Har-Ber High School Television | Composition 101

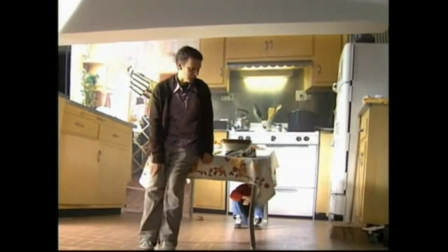So he's using leading lines, vectors, and some production design, some set design to create an optical illusion.
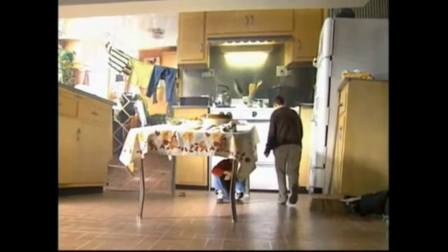So watch as he walks, he actually gets smaller as he walks down.
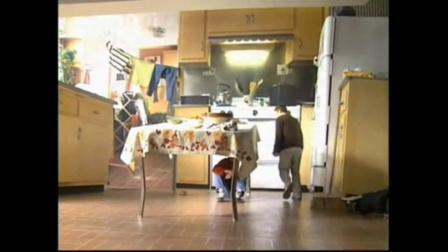How?
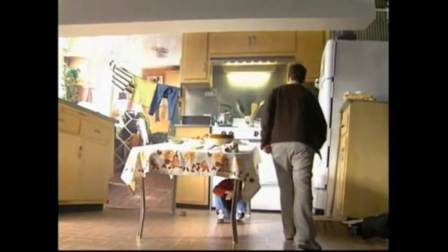Any ideas?
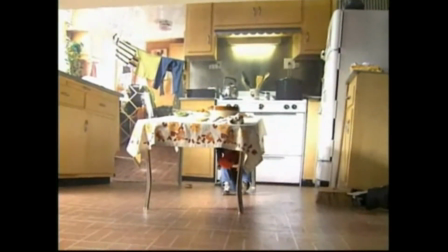Well, first off, the table is actually
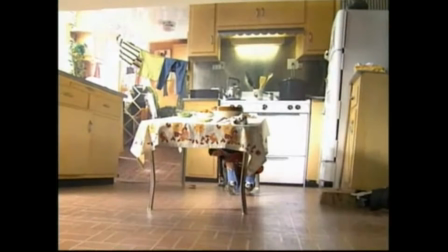on a tilt. So it's higher over here on this end, right?
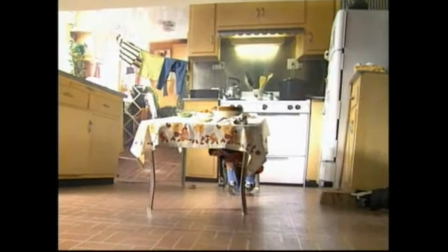So it's actually tilted slightly. That is why you get this roll when he rolls the, what is it, an orange or an apple?
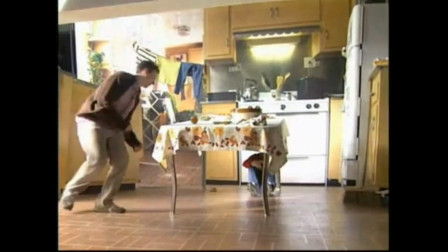I don't know. So he rolls it so you can actually see that it is on a tilt. Also, everything else,
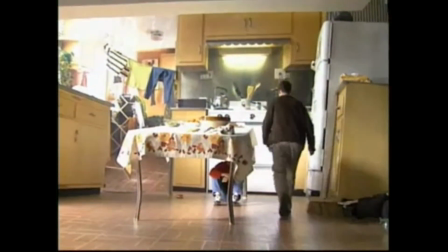probably right about here, is built at a larger scale. So if he wanted to be a fifth of the normal size of a human, he built everything 5 times larger,
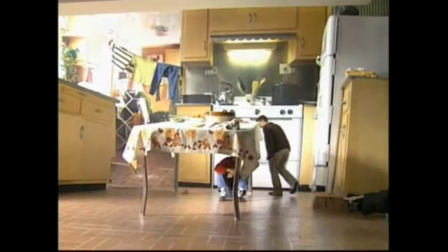which is why you have this optical illusion.
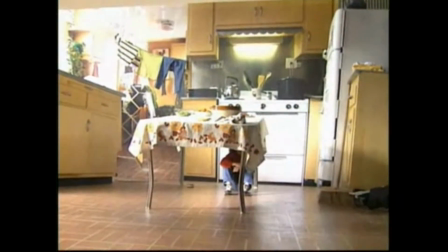So the refrigerator is 5 times the normal size, and you get these giant objects where he can walk down.
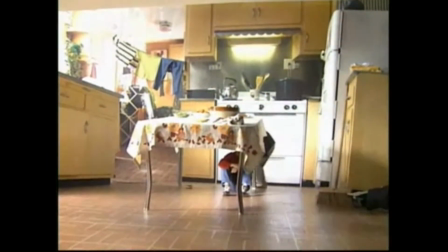So it is cheating, using camera angles, using leading lines to create these optical illusions.
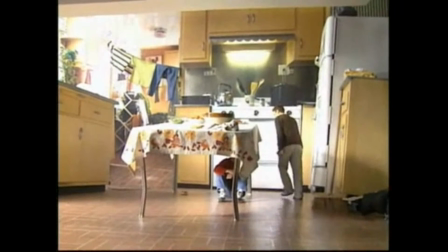Again, Michel Gondry. If you do not know who he is or have never seen anything from him, please go look him up.
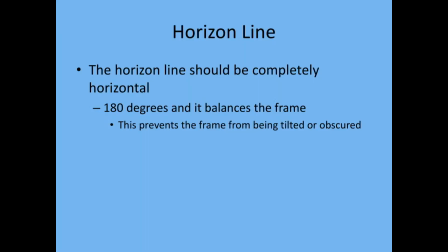Very fascinating dude. All right, horizon line. So the horizon line should be completely horizontal, 180 degrees. It balances the frame. This prevents the frame from being tilted or obscured. That way you don't have to tilt your head to watch in a movie.
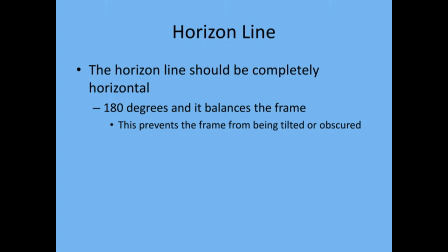Very first thing you do when you set up a tripod, very first thing, balance the tripod.
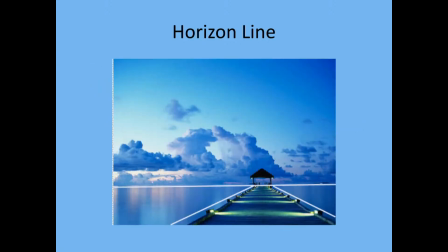Why do we do that? So our horizon line is correct. If you did not balance the horizon line, think of it this way, your shot may be tilted slightly, right? So you'd have like this. Imagine the house being over here, or the dock.
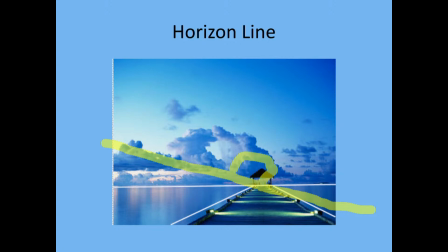You know, you have your dock right here. Let me see if I can put a little, right? See how it can affect it if you don't balance it? So make sure you balance it. Here's another example.
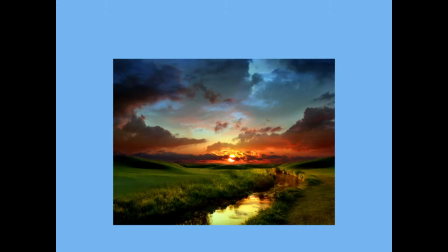And there you go. You can see that the horizon line, even though you might not be able to actually see it, it's right around here. The horizon line is actually 180 degrees, right?
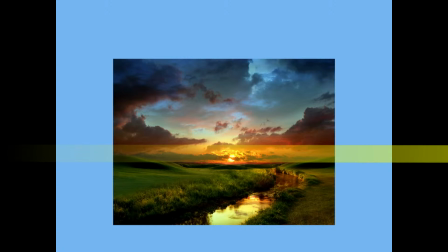Very fascinating that we can automatically balance the tripod. Just use the horizon line, balance it. Make sure your tripod's balanced. First thing you do, set up your tripod and balance it, okay?
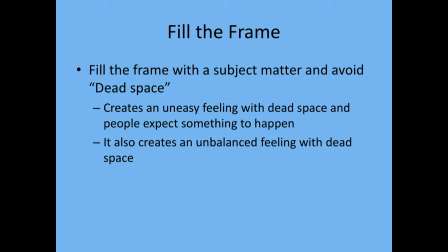Fill the frame. We don't want to create dead space. Now remember, we're trying to control what your viewers see. Dead space creates an uneasy feeling. People are expecting it to happen. Remember the shot of the headroom way too much. People are expecting something to happen.
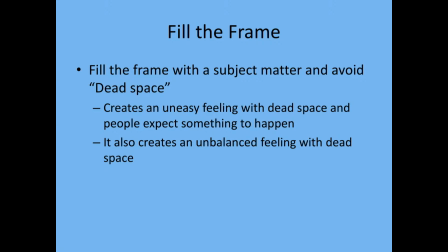It also creates an unbalanced feeling, and it gives the opportunity for the viewer to look around. Let's say you're having this important conversation where dialogue is exchanged and it's pivotal that the viewers understand what's happening,
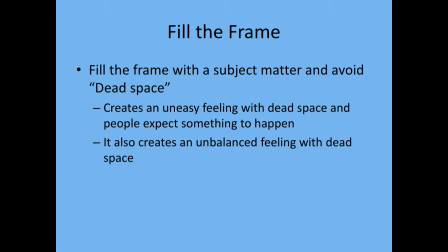but you leave too much dead space. they could be looking around the screen and not listening, right? So we want to make sure that we fill the frame with no dead space. Here's an example.
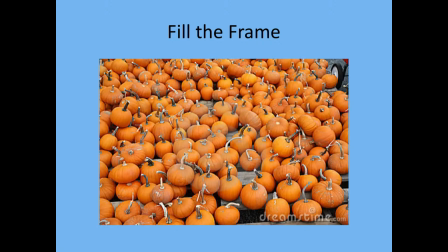Terrible shot. It's kind of boring. It's just a bunch of pumpkins. I probably would have done something different. Dropped the camera down, or I don't know. But you get the idea. It's filled with pumpkins.